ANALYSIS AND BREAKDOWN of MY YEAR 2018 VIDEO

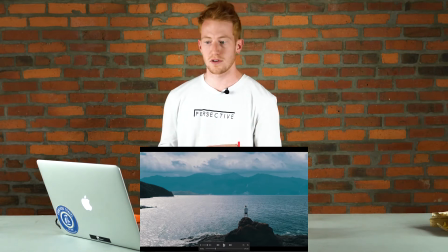This is a shot from Costa Rica. This is actually 2 different shots. If you go in, you can kind of tell. I took a time lapse of the mountains in Costa Rica,
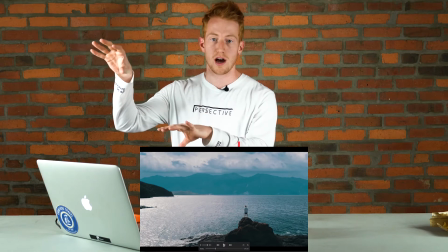and I took a drone shot of me standing on that rock, and I masked the 2 clips together.
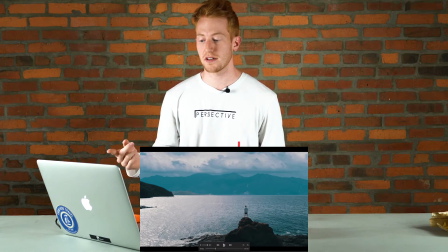I did a color mask on the top for the sky, and then I replaced it with the time lapse of the mountains on the top.
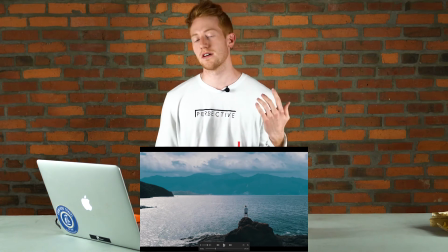I thought it gave it kind of a cool feel to see the clouds going super fast, but the drone just kind of going at an average speed with me standing on this rock.
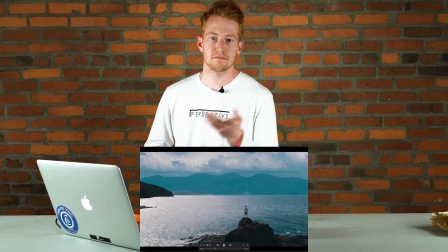That rock is not as high as you think. It's maybe like 10 feet off the ground, but I thought the drone made it look pretty cool.
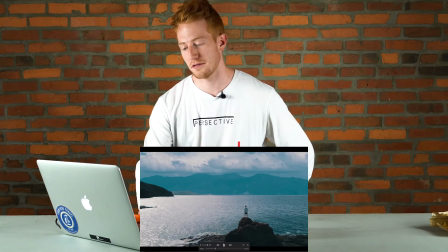But all right, we'll keep going.
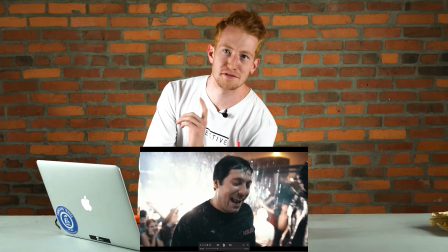That shot, all right, that shot was totally illegal. That was the Hollywood sign.
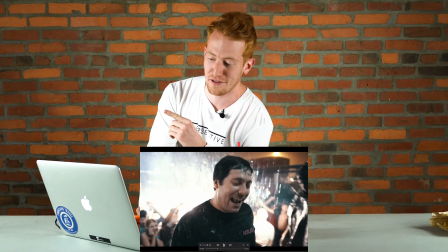You're not supposed to do that. Don't do that. I didn't know until after the fact, but don't do that. This is a shot with two friends right here in Cleveland.
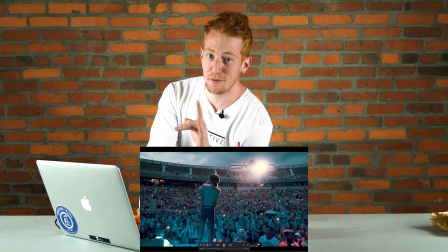So that last shot was a TV breaking. My buddy Aiden, I was like, yo, let's go break a TV, and I'm gonna put it in this festival recap video, and I thought that was kind of cool, and I just took the clip,
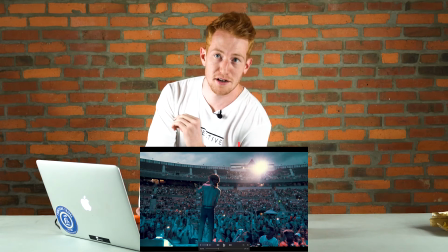reversed it, we destroyed that TV. My mom said I could. Seriously, the last time we let any guests in.
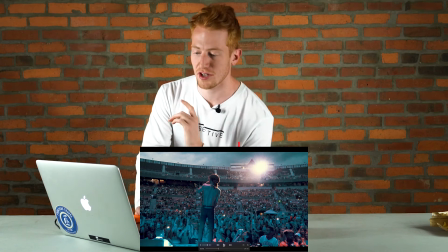Okay, let's get back to it. All right, so this is a shot of Sway Lee when I shot him at Billboard Awards.
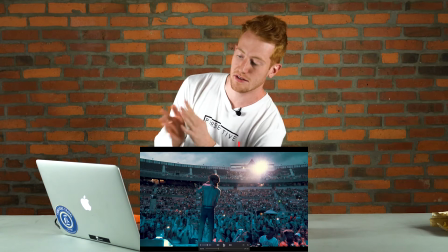I thought this was really cool, and I liked it because the top right corner, the light is kind of like,
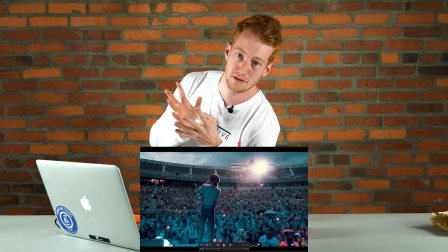it gets brighter as I kind of got closer to Sway Lee,
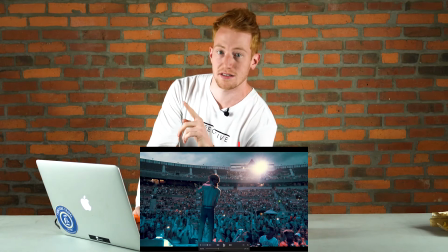and this clip will bleed into the next clip with little skies where the light fixture's in the same area.
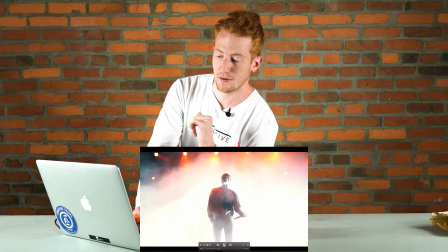And I thought that was kind of a cool transition.
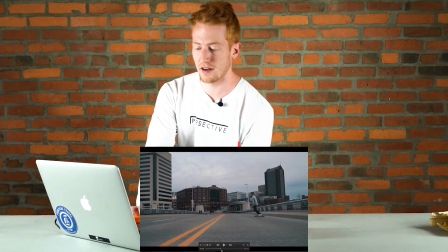This clip right here was kind of like a 3D sequence that I tried to do.
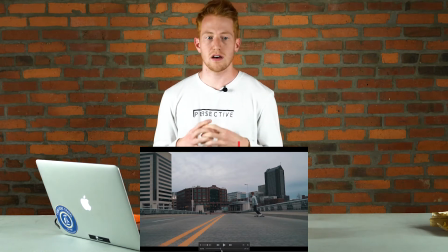As 3D, it's more of just like, when I say 3D, I mean more like it's cinematic in your brain.
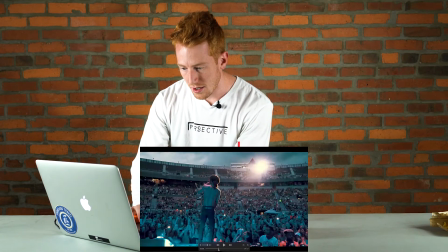So if you go back to the beginning right here, you can see it starts with little skies,
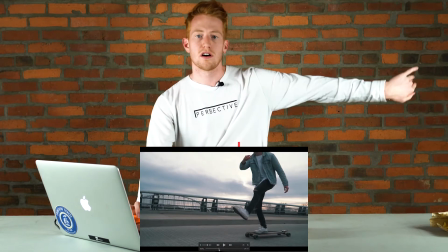and then it's me in slow motion going to the left on a skateboard, which my buddy Chris helped me shoot.
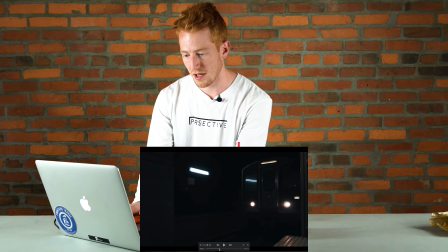And then I go to the left, which bleeds into the shot of the subway train from Los Angeles.
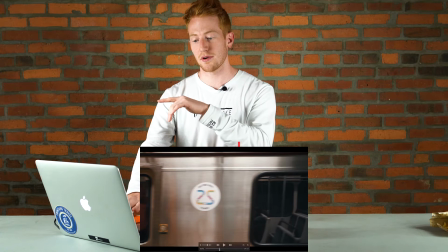And then it bleeds into a subway train of Los Angeles again.
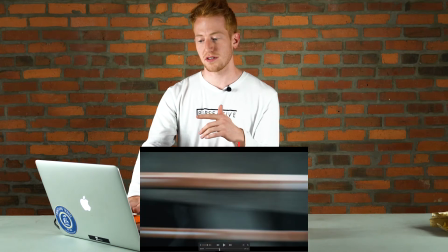Then it bleeds into a city clip from New York City, which then bleeds into a shot clip of the Empire State Building.
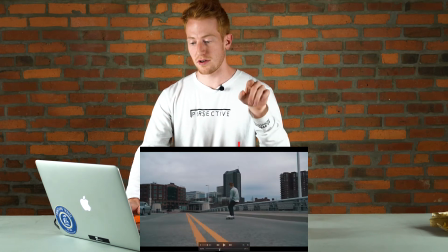All the while, the clips are all going to the left. And then when you're done with it, you can see me kind of go left and then bring it back.
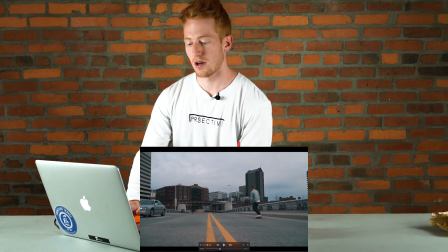So I thought that was kind of cool. We'll play it from here.
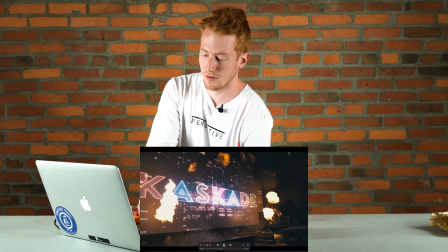That clip was of Elenium. I got the chance to shoot him at Breakaway Nashville, which was pretty cool.
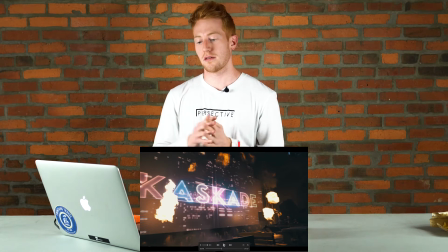I tried to shoot him at two different angles and kind of bleed that in. It was like a close shot and then a far away shot.
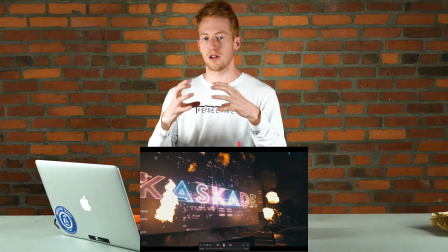You always want to like mix up your shots from close, medium close, far away.
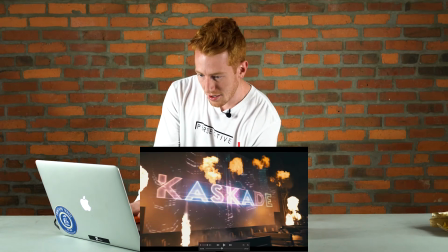I like to shoot things in threes. This cascade shot right here of the fire is kind of a bittersweet shot.
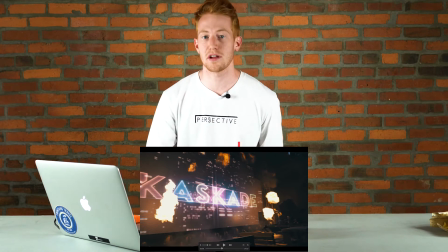So I got this shot, but my camera, my A63, I got too close to the fire after this shot,
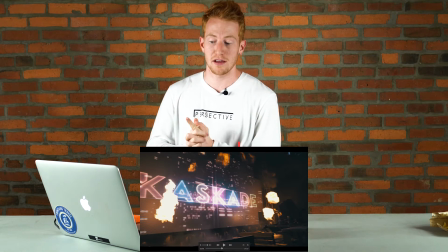and the fire from Cascade set at Breakaway, Ohio, actually melted my camera.
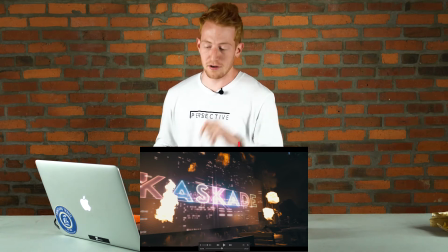So that kind of sucked, and we had to go out and get a new camera, which kind of stunk, but got the shot though.
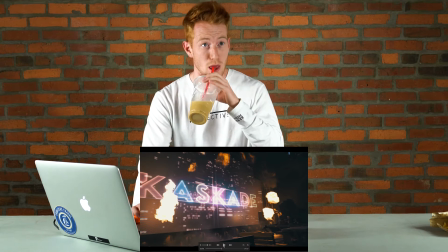That's all that matters, right, Jack? Get the shot, baby. All right, let's get back to it now that she's out of here.
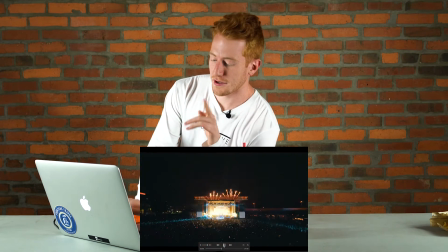All right, so that played. This was all right, so if you go back, the girl that's been annoying us this whole time, she's right there.
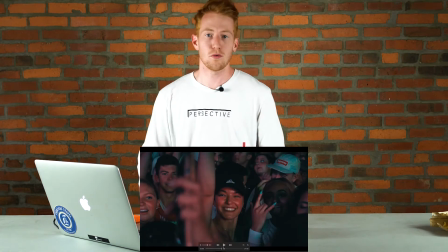That's her. I'll link her below. She's the worst. All right, so that's her. Find her on Instagram.
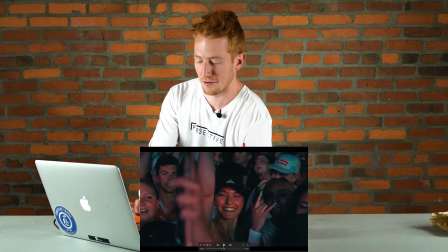Send her some hate. Don't be too mean, but you know. All right, so that's her. I tried to incorporate as many friends as I could.
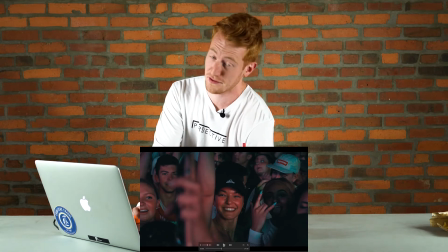Not Jack though. He doesn't deserve to be on camera. We've established this, but she could be on camera for that shot.